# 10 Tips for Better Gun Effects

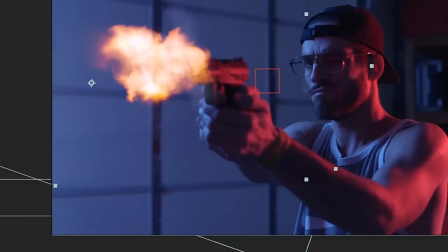So make sure to throw that bad boy in a blending mode if need be. Usually add is the way to go, and maybe drop the transparency a touch depending on the shot. For tip number five, we have blurs and distortions. This one is definitely one we don't see enough of.
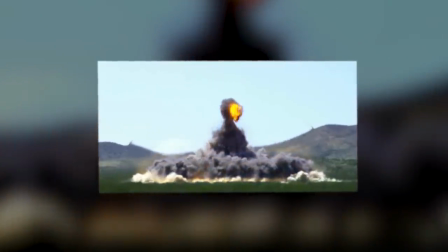A gunshot is a tiny explosion, which means there's a huge release of energy and pressure into the air right outside the barrel.
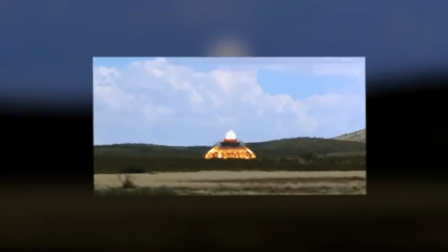This causes the air to rapidly expand because it's moving a large volume of air, but in a smaller case.
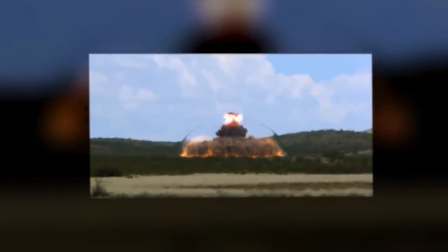So it will actually cause the light to bend inside the volume and distort what's behind it.
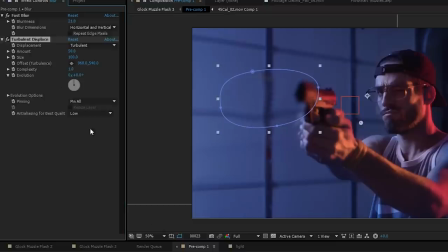What's helpful about this in compositing is that if you have a busy background, the distortion and blur lends itself to have the muzzle flash stand out more because it's not being lost in the scene. Tip number six is sparks and debris. With gunshots, there's not only smoke, but a bit of particles and even sparks that happen. A bullet leaving the barrel will leave scratch bits flying off of it, even in the environment directly in front of the barrel.
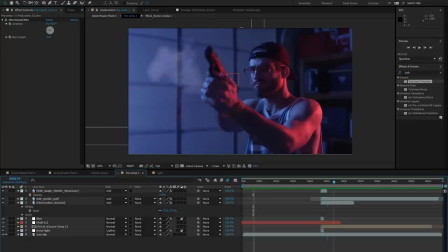There's a lot of pressure being released all at once, and it just looks cool too. We'll typically add some sparks and a little bit of dust just so there's something subtle here to look at, enough that you pick up on it but not really realize that it's there. With all of this, it really is the little details in your frame that make it look great, even if they only last a few frames. We have a few tips left to get into, but first, let's pay some bills.
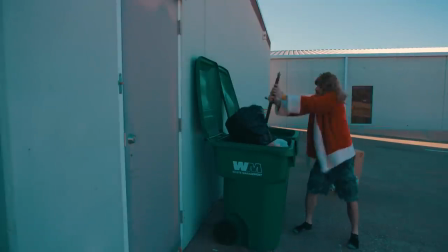Who knew garbage bags were just like flesh?
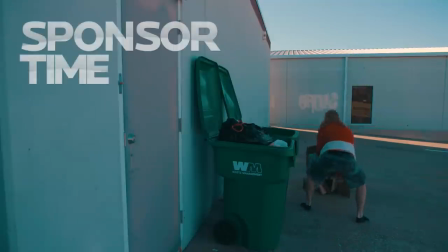For victory! Never!
If you're a filmmaker, entrepreneur, innovator, domain.com is a place to go when the next idea hits you.
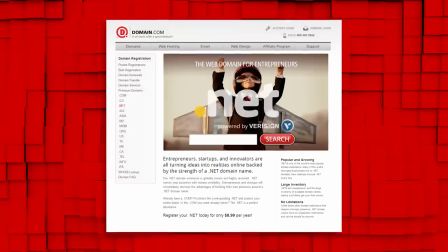I know you've probably heard the list of available domain extensions is growing, but you now have the opportunity to name your site, build your brands in ways that were never before possible.
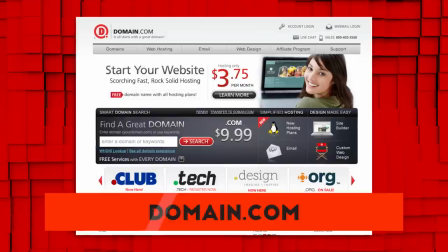Choose from a growing list of 400 plus domain name extensions like .com, .org, .design, and .club. And to give you some love, and they give you 25% off their already affordable prices with domain names, web hosting, and email. Just use the coupon code FilmRiot at domain.com's checkout. And when you think domain names, think domain.com. Logo. Jumping right back in, tip 7 is tracking, and with this, I'm not talking about tracking the gun. Right after the shot happens, everything that was created and comes from the gun is no longer tracked to the barrel, but instead the environment.
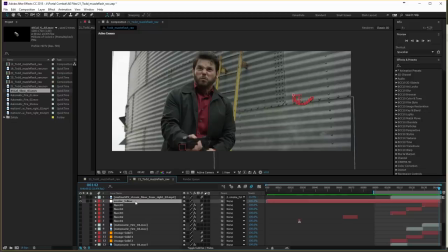What I mean is, for example, once the smoke is out of the barrel of the gun and the gun is moving, the smoke will not follow that barrel anymore.
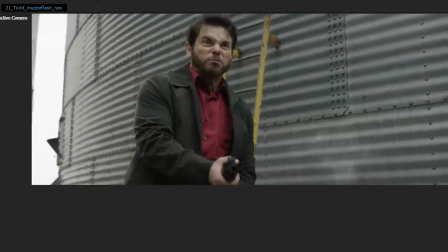It's gonna react to the scene and the camera movement, or else it's just gonna look wrong. This may seem obvious, but I've seen this one done wrong a lot. Tip 8 is reflections. Whether it's the reflection of the actual muzzle flash in something like a mirror or a window or any other reflective surface, or just the reflection of illumination on your surroundings, you're always gonna wanna add that in to really push that realism, especially if it's a shot that's in shade or a darker area. Take our short film Portal Combat, for example.
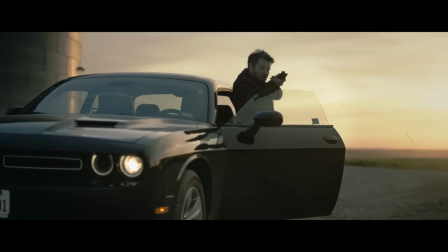Toward the end, there's a shot of Todd shooting at our characters in a darker area next to a very reflective car.
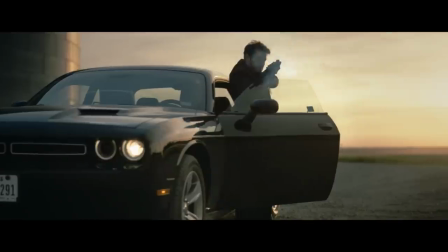Because of the lack of light, the muzzle flash would light the environment, but also reflect off the car.
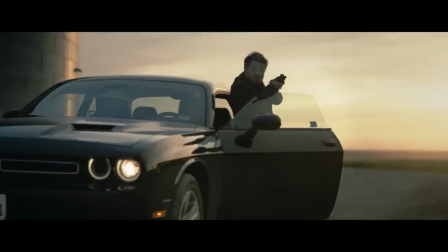If you go back and look, we added reflections in all the correct places. It's really subtle, but goes a long way in making your effect live in that scene. Tip 9 is smoke, another one that gets passed over far too often, but again, by us as well, usually due to time constraints. So let's take a look at the difference. First, with just the flare and no smoke, then with smoke. It makes a huge difference in realism for me to add that smoke in, since again, in real life, that smoke is more prevalent than the flash itself.
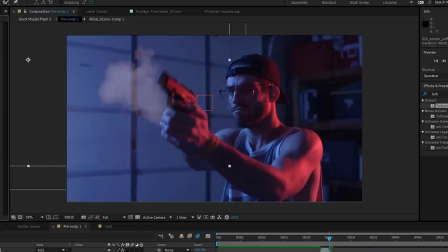Of course, we are using our smoke assets from our new pack, so I'll grab it, drop it in, add unmolt, or throw it into a blending mode if need be, then drop the transparency a touch if needed,
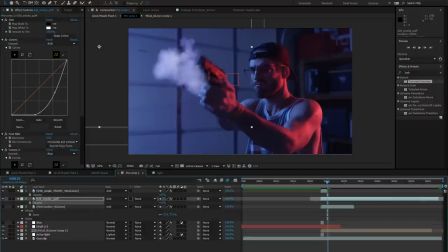color grade to match my scene, and we're done. It's ridiculously simple to add in, and it makes all the difference. But if you did wanna go with that no flash look, since there are those few guns that don't have any muzzle flash, including suppressed weapons, you can just add in the smoke asset like we just did, and there you have it. Tip number 10 is to always be thinking safety. In filmmaking, everything that can go wrong usually does, and when you're working with guns, real or fake, what could go wrong is nothing to joke with. So, whenever dealing with guns in any way, always go above and beyond to make sure that you and your team are safe. Inform who you need to in the area, including your local police department, and use common sense. Even if it's a Nerf gun painted to look real, safety first, always. Don't have any props out in the open unless you've already informed everyone in that area and that local police. I can't stress it enough, please be safe.